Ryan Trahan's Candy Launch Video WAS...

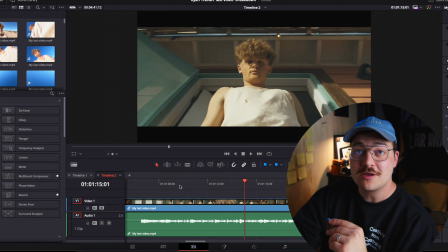465s
now i like that we don't abuse it there's several shots in here before this shot of looking back up at ryan where we're not editing on the beat we're not afraid to show the action to not totally give our audience that dopamine hit of hitting on the beat but then when we pan
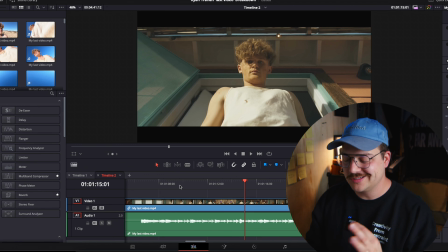480s
back here to really have this Wes Anderson looking hero shot we give the audience their dopamine that rush of just like yes
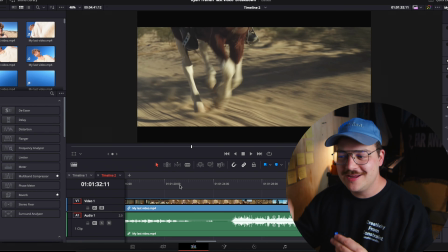487s
it fell right on the beat that was perfect kind of breaking that cadence and then doing it at a pivotal moment and then again it works just great as we cut
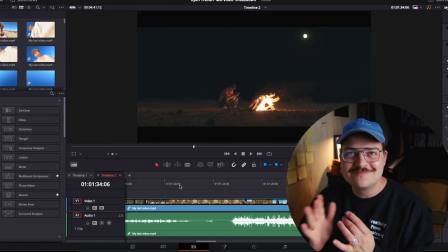495s
out it's it's good stuff here I love this contrast editing so much we come back in with all this high energy he's riding on the horse and then it just cuts to just this totally silent cricket night fire ryan doing his hands i
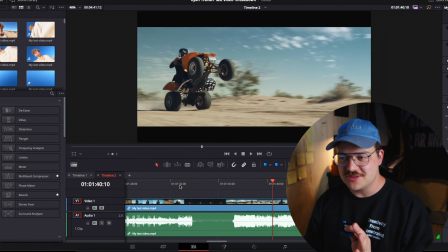512s
just again it kind of brings in this just sort
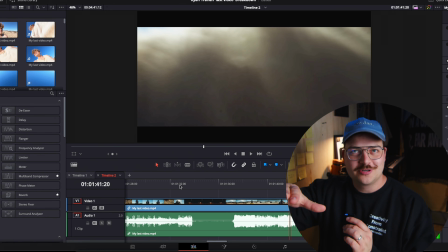517s
of fever dream humor thing that they're going for and the editing is so well aligned with that comes back in okay this is a i mean this is really really
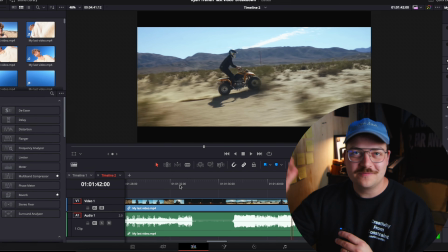528s
tight editing but the fact that we have the dirt kicking out
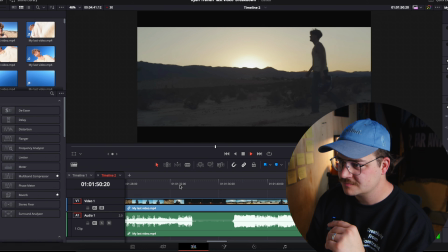534s
which again it's like just fantastic movie making and perfectly executed but
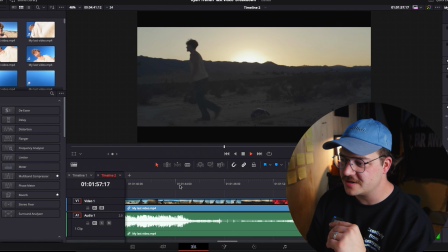539s
the fact that we've got the dust filling the frame and then perfectly using that as a transition and the edit is just chef's kiss
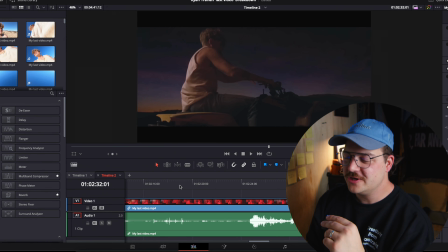552s
great sound design here very spooky very ethereal got some really nice cello
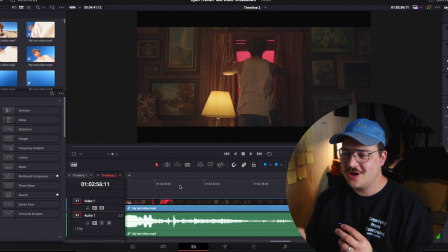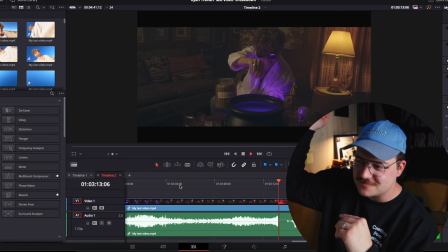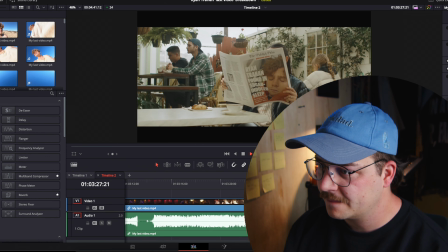583s
with the hits big
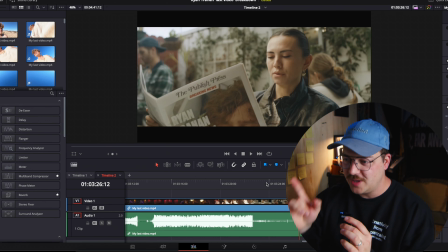589s
hits i'm such a sucker for freaking orchestra drums so good this is such a tiny detail but man it makes all the world of the difference pay really close attention to as hayley delivers her
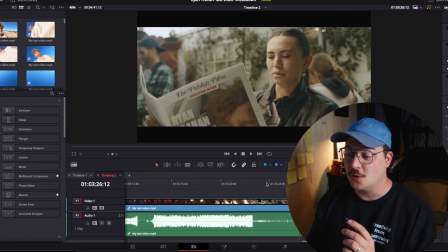608s
line and then kind of rustles the newspaper and both sound design on the transition but
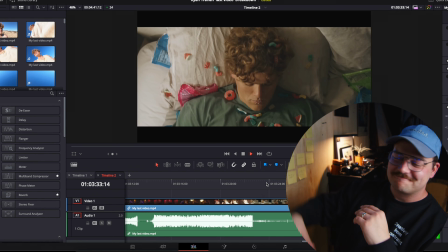614s
also the the continuity of the shot selection in post to make sure that
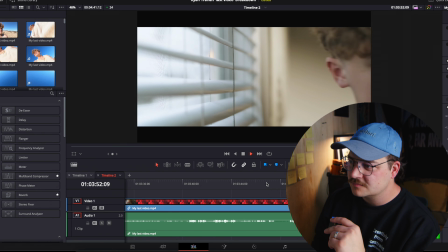619s
these shots lined up as good as they did watch this it's it's so good maybe that'll wake him up yeah it's so good love a high-pitched ring love a high-pitched ring such a good choice there
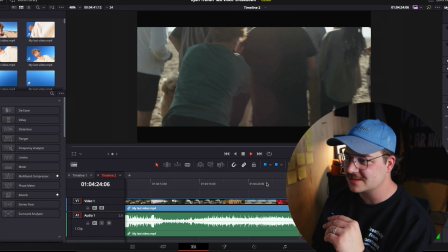636s
this song's a vibe i'm getting pumped again we got a dip we're in a valley we're climbing we're climbing another peak.
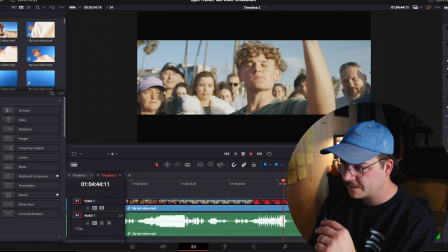642s
We're getting up to another mountain.
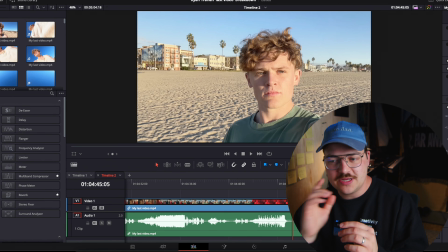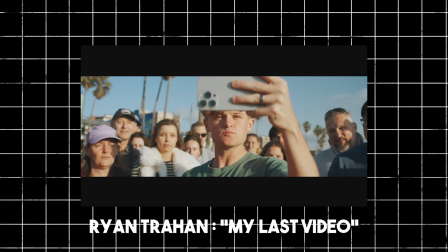649s
Yes, the song's getting us pumped. Punchline.
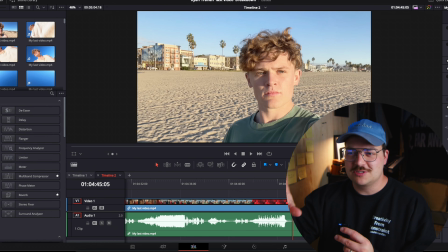655s
Now the last thing I want to talk about with this video, which I think is really interesting, is the choice of those aspect ratio bars to squeeze in. I think there's a lot of different ways to interpret this.